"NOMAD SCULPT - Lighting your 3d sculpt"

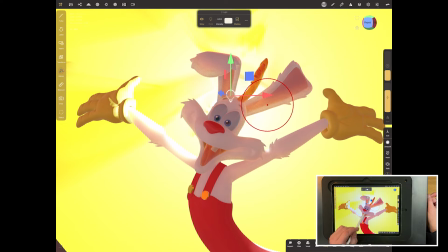4:07 That's pushing light right the way through these, you know, through the skin. It's making it much more like wax, and we don't want that.
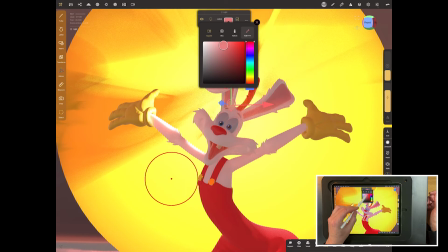4:14 So what we do want is to make that a little bit warmer, a little bit pinker, or maybe even towards the orangey.
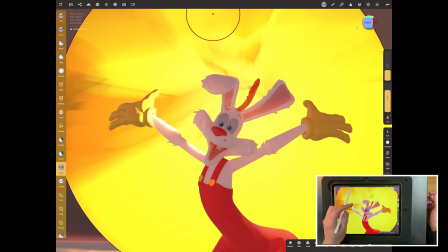4:21 And we'll also bring that intensity right down. So select it again and bring that intensity down.
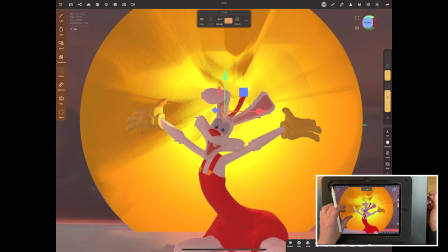4:29 Now what we'll do is we'll change that as time goes on, but that's more than enough for now.
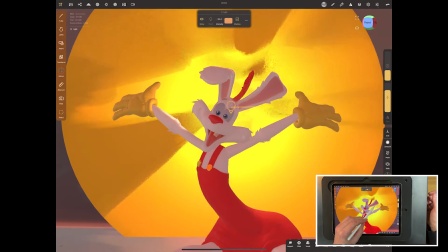4:36 That will give us the push through of the subsurface scattering is more than enough with that one.
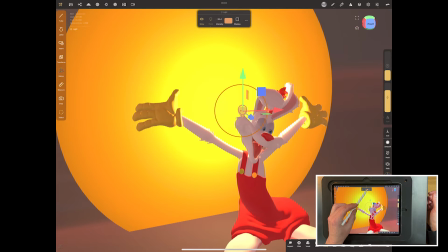4:44 I will actually make it a bit lighter, like so.
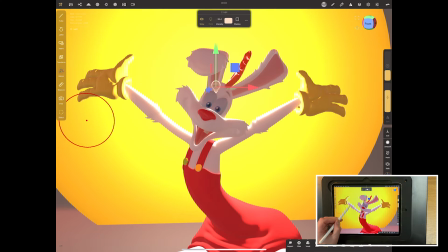4:48 You can see it pushing through on the arms, the ends of the arms, and around the edges of the ears.
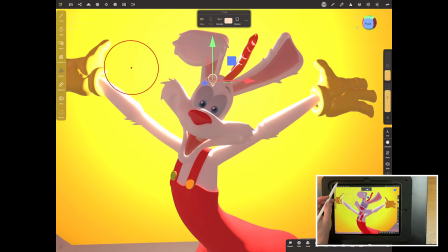4:55 And if it isn't right and you want it to be stronger, you can go up here and you can go into where your settings for it are.
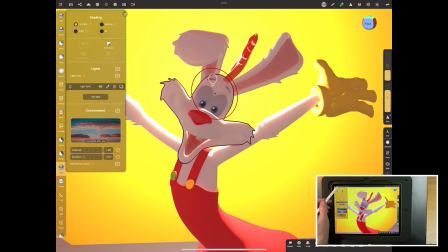5:05 So we'll be on the head and we'll go to subsurface and we can make it deeper.
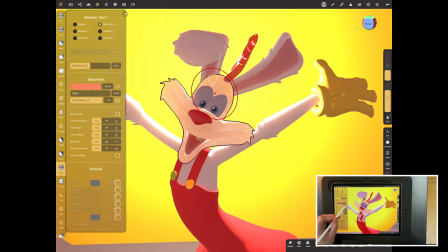5:12 So you see how the head gets brighter and brighter? So each part with subsurface switched on, you can either do translucency, which we don't want to do, or you can change the depth. So if you feel, for example, a good example would be the ears, they might want to have a different depth than anything else so that the light really pushes through those ears.
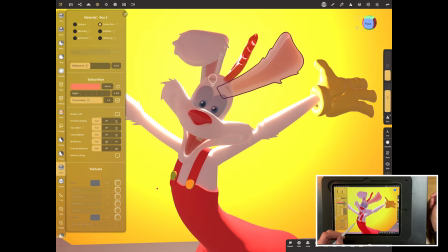5:31 And as you can see, that makes a real big difference for the ears. You'll see it more as we add more lights.
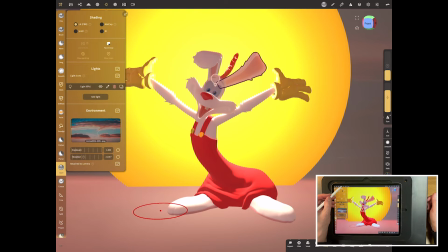5:37 So, going to add a couple more lights now. So we're going to go in and we'll add the next one.
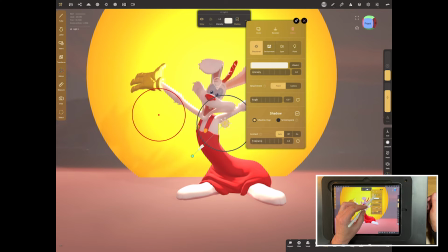5:46 Make it same as we did before. Make it into a different light. So we'll call this one a spotlight.
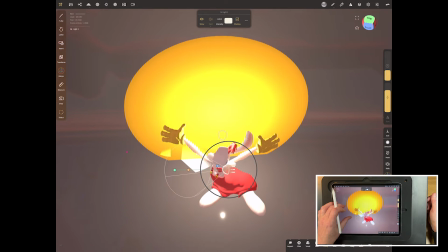5:52 We'll bring it to the front.
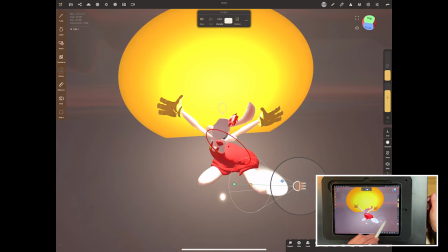5:57 Rotate it round.
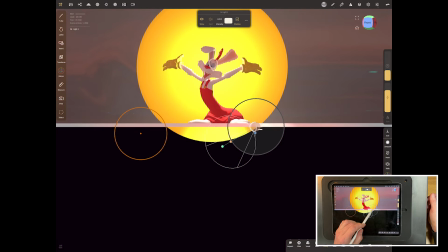6:03 Going to position it up a little bit,
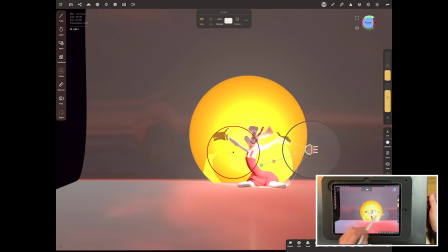6:08 like so, and probably a little bit too powerful at the moment.
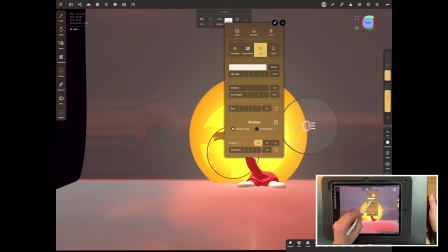6:15 So what we want to do is knock the intensity down, and we want to put the softness right up.
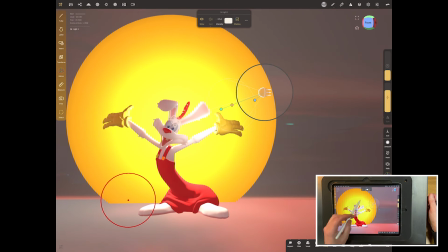6:21 And you can see it there, what happened there, it softened the edge right up.
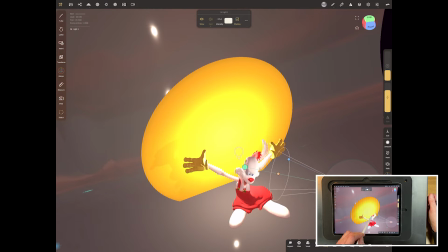6:25 And again, probably just bring it around the front here, something like that on there.
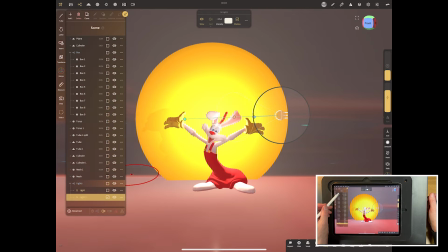6:34 So that's one done. And what we'll do is, instead of doing another, we'll just clone that one. So hit on it and clone it, move that across, rotate it around, and maybe down for this one.
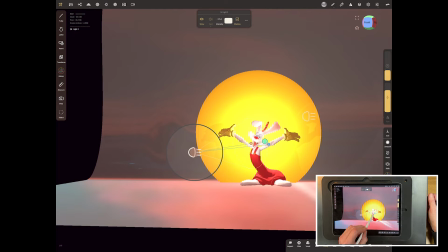6:48 So we want some up lighting with this one. This is essentially what's called a three-point rig. So we've got what's called a key light and a fill light already.
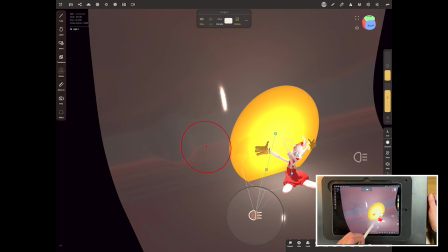6:55 So one's the key light, this is the fill light, this is key light here, this is fill light here.
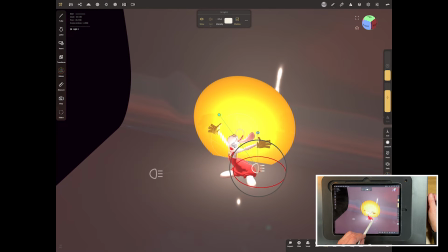7:02 So light from one side, then light from the other. Just moving them around as I'm locating them.
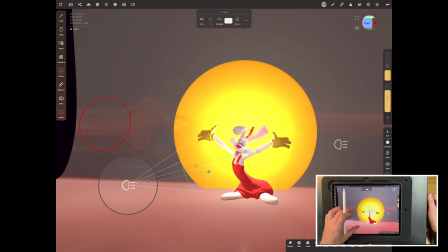7:10 And then we need one more that's called a rim light for the back. So we'll do another one.
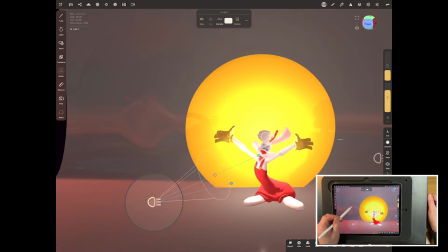7:16 We'll clone that one. And then we'll move it right to the back here.
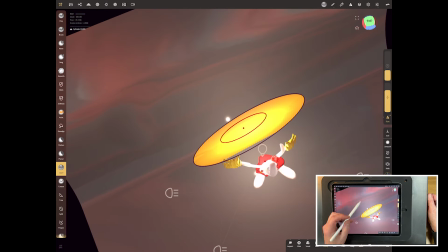7:27 And we'll have it. You can't have it behind this thing, so this might have to go back a little bit.
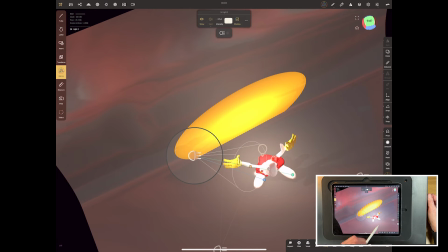7:34 And then we'll have it come in something like that here. Maybe a bit more down like that.
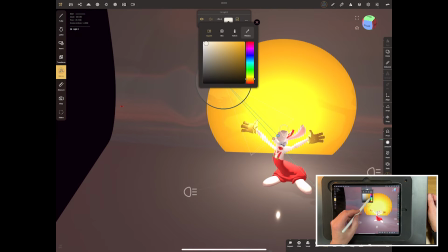7:42 And we'll change that one to a different colour. So let's go with either an orangey or maybe go an opposite colour to the yellow. So we'll go into the blues and greens, something like that. Just to give us a little bit of a transition there.
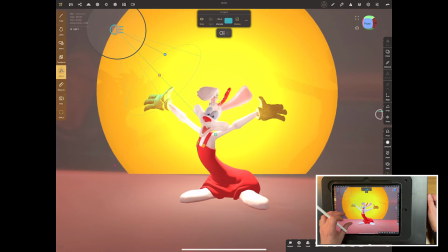8:00 And that has really ramped it up already. That's really changed the look, but it's still not right.
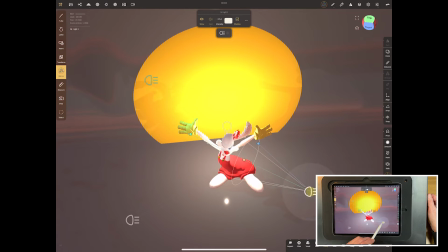8:07 So now we've got to play with each one because we need the shadows to be right in the background. So let's change this one and bring it down out of the way.